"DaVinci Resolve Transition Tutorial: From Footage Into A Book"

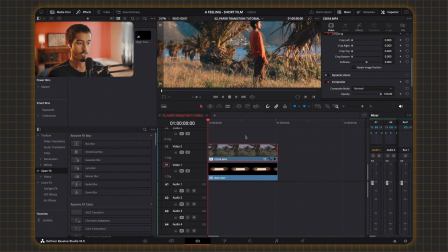237s
We're gonna take the compound layer, we're gonna put that under, and then you're gonna lower the opacity of the first layer so you can see under,
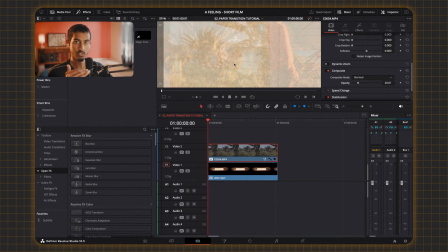244s
and then you just want to match the size of the second layer to the first layer, so at the actual first clip that's on the page, it matches the size of the actual clip that it's gonna transition from. So I'm gonna go back to transform. As you can see, here's the character on the second layer.
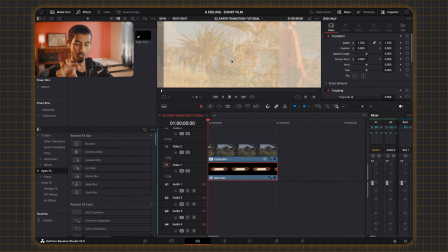260s
It's smaller because it's superimposed onto the journal, and this is the actual size. So you want to match the layer to this size. So you're going to go to transform, you're going to size it up, going to position it to where it kind of lines up, and you are just going to keep on
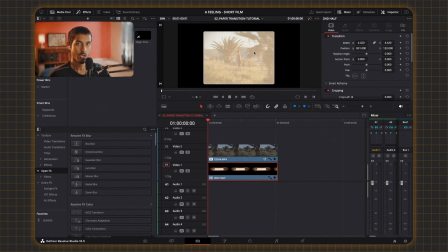278s
moving it until it kind of matches. Okay, so as you can see, I'm always got the sizing of the bottom layer to the top layer.
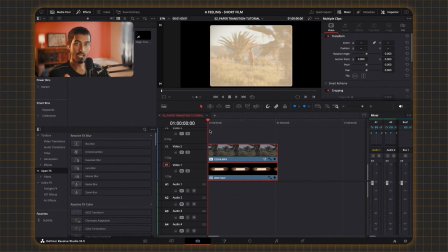285s
As you can see, it kind of lines up pretty well. Okay, so once you've lined up the size and the positioning of the clip that's on the page in the journal to the actual clip,
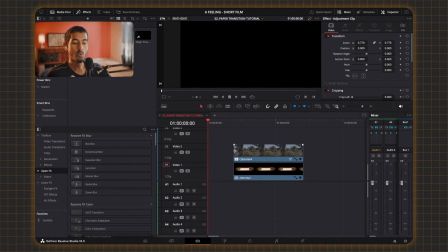293s
you're going to select both of them, drag them forward, and you want to give a bit more length to the first clip because you want it to play a bit before the actual transition starts. So I'm going to take the first clip and I'm just going to extend it a bit and see if that's long enough. Yeah, I think that works. I'm going to make the opacity normal again.
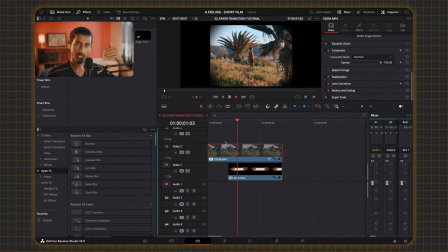312s
Okay, so once I've ensured that there's enough space in the beginning for the first clip to just play out before it actually starts the transition, I'm going to go to where the two clips intersect, which is where the transition is going to start. I am going to just lower the opacity of the first clip so I can see what I'm doing.
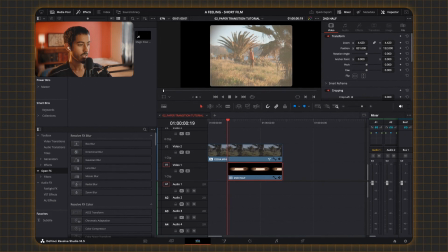326s
I'm going to make sure I'm selecting the bottom clip, which is the second half compound clip. And then I'm going to make a keyframe for the zoom and the position. And I'm just going to let it play until there. And then I'm just going to bring it all back to where it started.
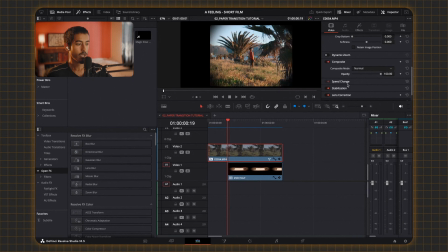346s
Okay, so just to show you how I line them up, I'm going to take the top clip and I'm going to lower the opacity here.
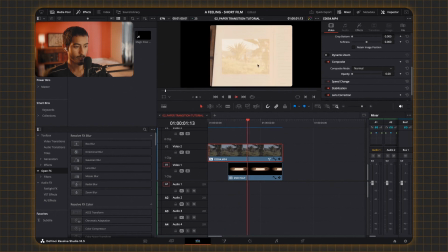351s
And as you can see, the clip that is actually on the page is lined up exactly in the same position and the same zoom.
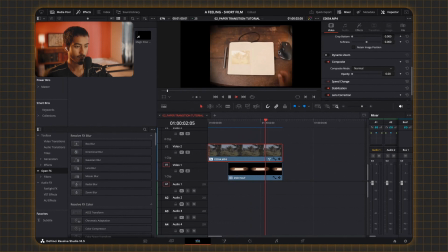357s
So now you can see how it transitions out, and then my hand comes in and I close the book.
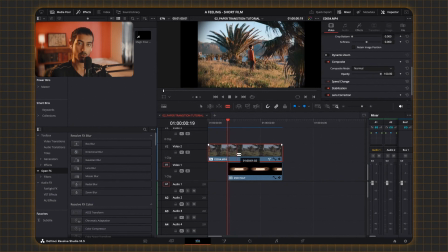363s
So now what we want to do is we want to fade away the top clip as it zooms out into the journal to make it look like the paper covers it and then it zooms out into the journal. So you would think now that you want to actually transition from this first clip to the second clip where it zooms out,
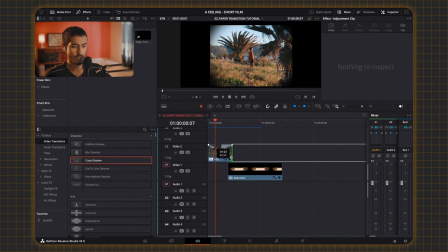376s
all you would need to do is to get rid of the clip until where the transition actually happens.
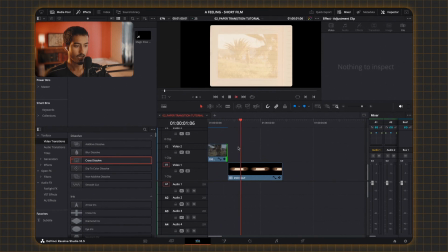381s
But if you see, if you do that, it's a harsh cut that doesn't look realistic. I want it to be very subtle and realistic, where it almost looks like the paper fades over it and then it zooms out as it's on the page. So maybe you'd think, okay, then that means you add a dissolve effect.
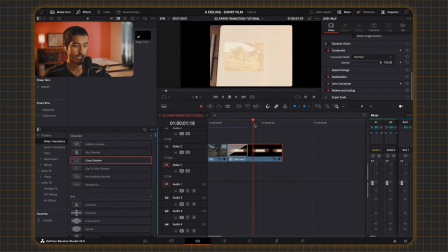399s
But as you can see, as it zooms, You can clearly see that the clip above doesn't animate with it.
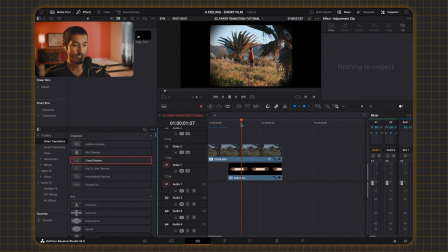405s
It doesn't zoom out with it. So what you actually want to do is you want to animate this zooming out with that clip.
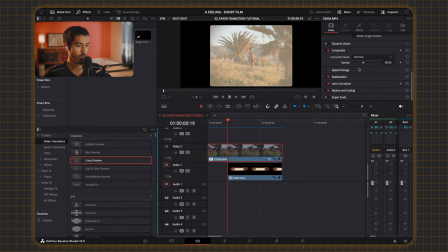412s
Okay, so to do that, you're going to lower the opacity. And then you're just going to make sure you're selecting the first clip. You're going to make a keyframe for position and zoom. And you're just going to follow the clip as it zooms out.
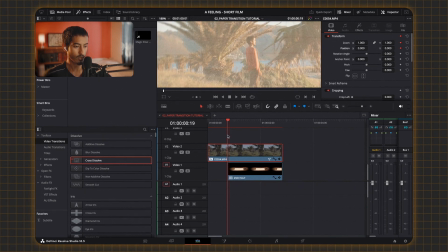424s
So I'm just going to zoom in here so I can make sure. And I'm just going to play forward a bit.
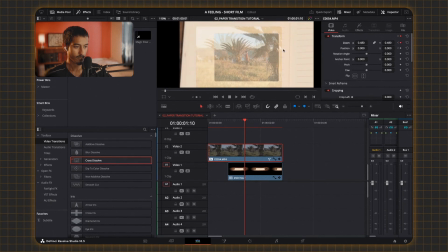429s
And then I'm going to also follow this. I'm going to zoom out. And I'm just going to make it bigger.
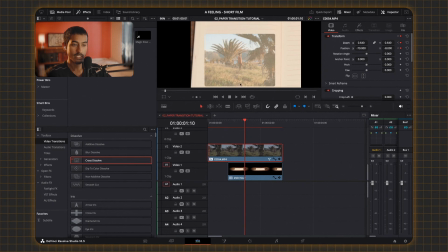439s
As you can see, I have the top clip completely superimposed over the first clip.
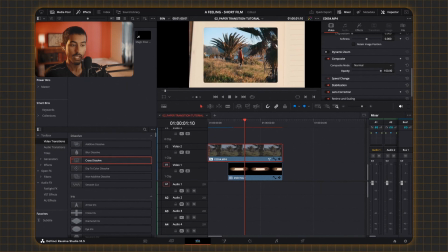443s
If I make the opacity of the first clip strong, you can see it's the same clip. I'm just slowly animating it to fit the actual book. And then when it cross dissolves, it'll actually look like it's fading correctly onto the book. So let me just go forward a few more frames. And I'm going to keep following it by making it small.
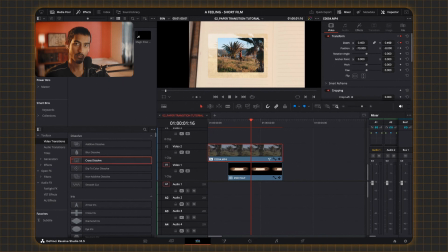461s
I'm going to keep imposing it over and over and over until it stops zooming out. Okay, so I'm done animating the top layer to follow the zoom out of the second layer.
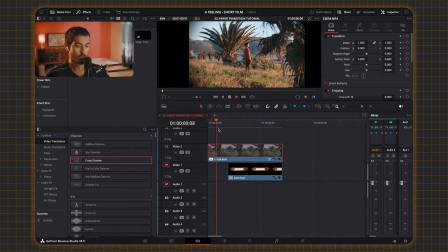470s
Let me just hit play and show you exactly what I did. So it breathes and then it zooms out with the book.
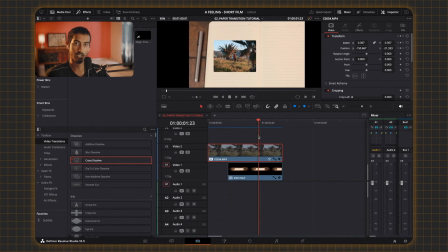475s
But as you can see, it doesn't look realistic. Now it kind of erased all that work that we did on the second layer where we superimposed the clip and made it look like it's actually part of the paper.
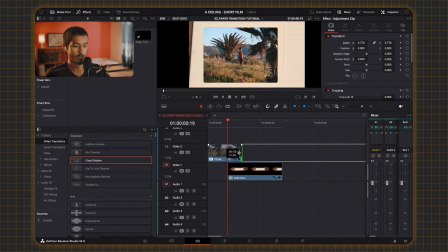483s
So what we're going to do is we're going to now do that cross dissolve. And it won't look...
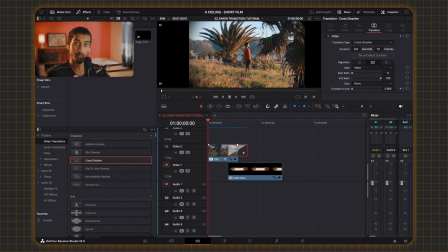494s
And it won't look unrealistic now because we animated it with the paper. So it doesn't look like it stays there while the second layer just goes away in the background. So now that I added the resolve, you're going to see now with the animation how it looks.
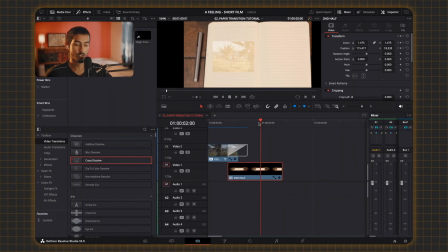507s
Okay. Another thing you can also do, you might have to do to do this transition, is as you can see, when my hand comes in, it moves the book.
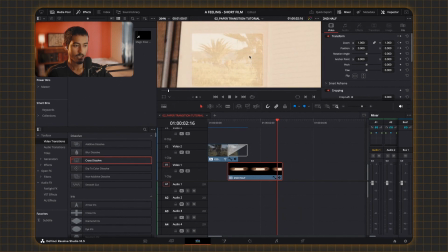515s
But the actual clip that's superimposed over it doesn't move with it, so it kind of adds an unrealistic bit to it. And what I did in the film that I made when I used this transition is I actually animated the clip just in that last bit. It doesn't take too much work. It just that last bit you animated with the movement of the book.
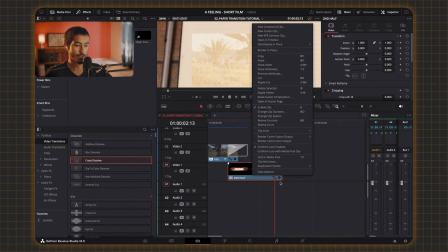532s
So I'm going to go back into the compound clip by right clicking and going open in timeline,
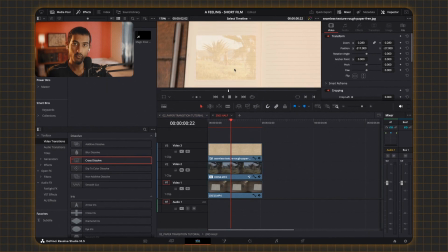537s
and then I'm just going to animate the movement of the clip with the book as it moves. And I'm also going to do the same for the paper texture. So as you can see, I'm scrubbing along just until I see there, that's where it moves. I'm going to select the clip. I'm going to keyframe the position. I'm going to move a few frames.
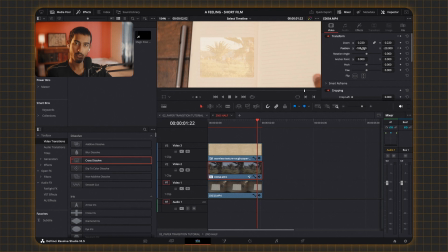555s
Going to follow that movement. And I'm just going to keep doing that until I see it looks realistic. It follows that slight movement with the book. Okay, so it's very subtle, but as you can see here, it just shifts slightly with the book.
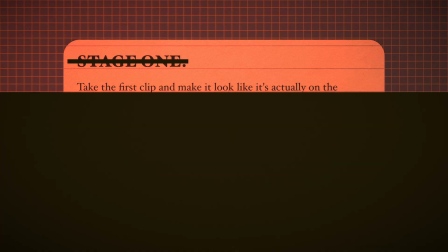571s
So it kind of looks like it's on the book. Okay, this concludes stage 2 of the effect.
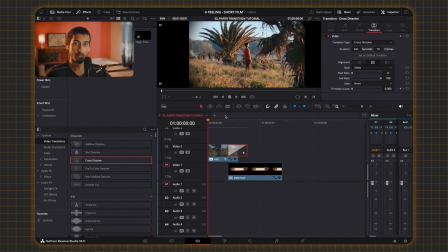575s
It looks quite good now, but like I said, I want to add that extra realism by adding that camera shake effect so it looks almost like it's handheld. And it just adds that extra layer of believability to the transition. Okay, so for stage three, you're gonna select both of these clips.
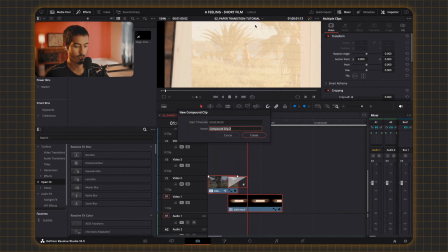588s
You're gonna compound them. I'm gonna call them final. Final, there we go. Then we're gonna go over to the OpenFX panel and we're gonna search camera shake.
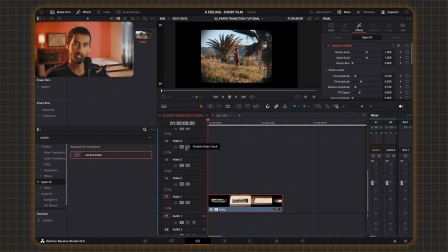598s
There we go. And then we just fiddle with the overall camera shake effect and just make it look a bit more realistic by going to the motion and speed, just make it a bit less fast, but the motion a bit smaller. Then we go down to the actual settings here, the randomness, and we just crank up the randomness so it feels a bit more realistic.
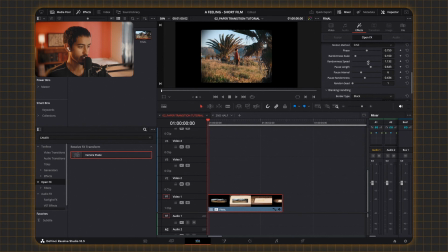617s
Pause length, randomness speed, so it's more random with the speed, randomness of scale. We go play and just see how it feels. I think it's a bit too fast, so I'm gonna go here and just make it less.
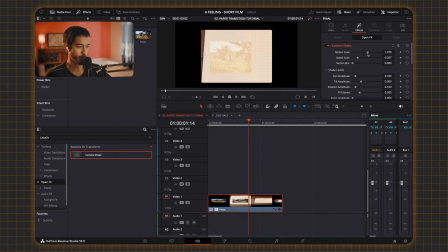632s
There we go, maybe make the motion a bit bigger, speed a bit less. And there you go, that's how you get this really cool paper journal transition kind of effect without really worrying about any complicated fusion effect setup.